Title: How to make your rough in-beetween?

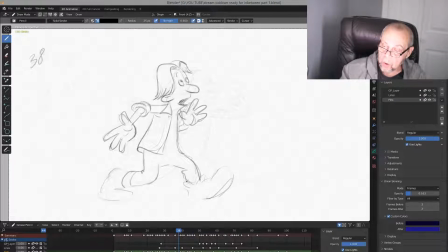50:05 You see here, this part is very fast. This is breakdown, and this is breakdown just partial. See the partials only,
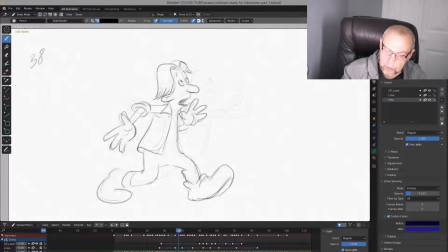50:25 but this one needs to be draw precisely. .26, 28 could be on twos.
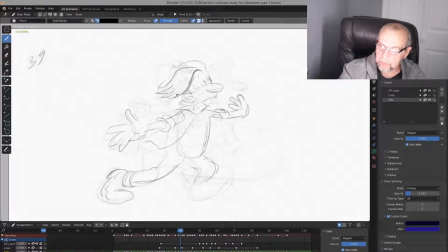50:39 This very rough or very fast movement, very fast, very broad. That's why we need to draw some in-betweens, because spacing between drawings is so big, you need to do some in-betweens.
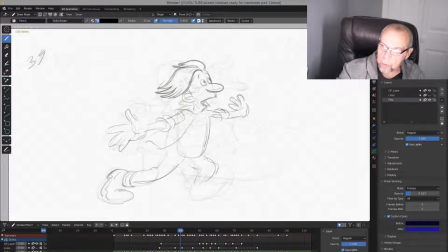His emotional feelings, emotional states needs to be done too, not just, you know, just draw
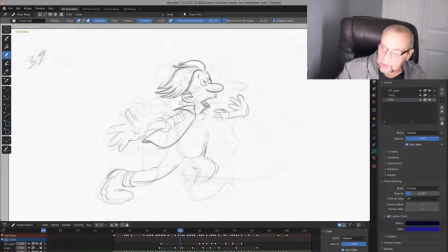51:17 some kind of, I would say, drawing his body, his I don't know, arms, legs, and so on.
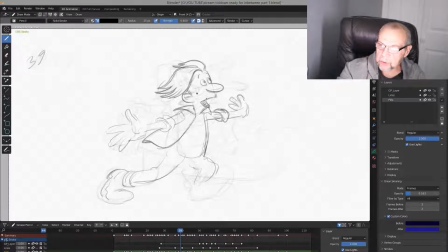51:32 Yeah, emotional here. This one is most important. And you see drag his hands more.
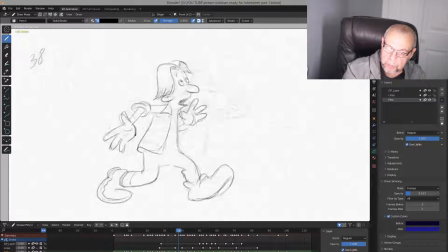51:53 It gives really good big snap. And if you see here,
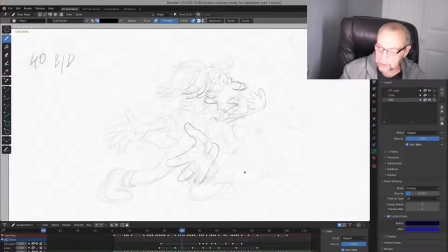52:12 you're pushing his knee up front. Very important.
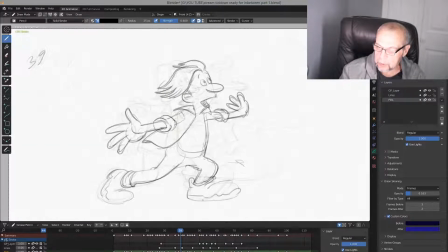52:25 And his sneaker absolutely squashed here. Squashed. This is 29, right? Be just a bit more precise here.
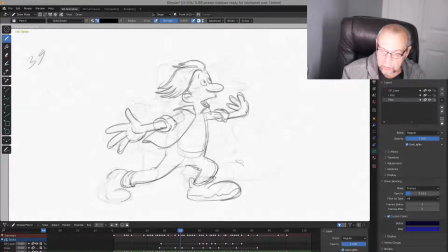52:46 Just a bit more like this. And this is breakdown.
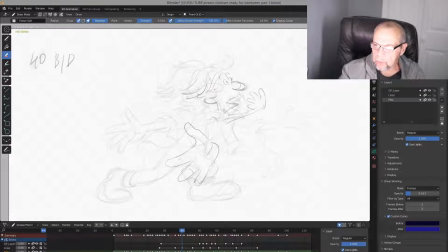53:01 It's a breakdown again, you see, for two parts only, right? See, for his head, hairs, right? And
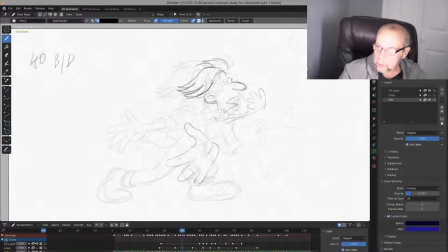53:21 his arms and hands. Eyes, very important. Number one. Number one is eyes. Always. Always.
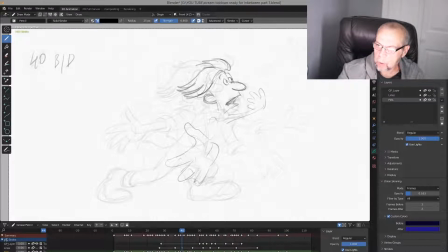And you see here, could be even bigger.
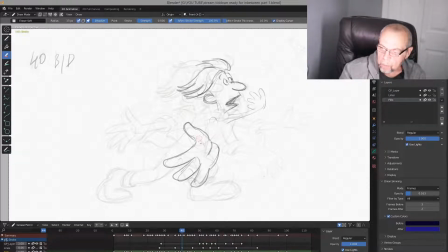53:50 You push the perspective, exaggerate it, because the distance is so big. You need to fill up this distance, this spacing. Stretch.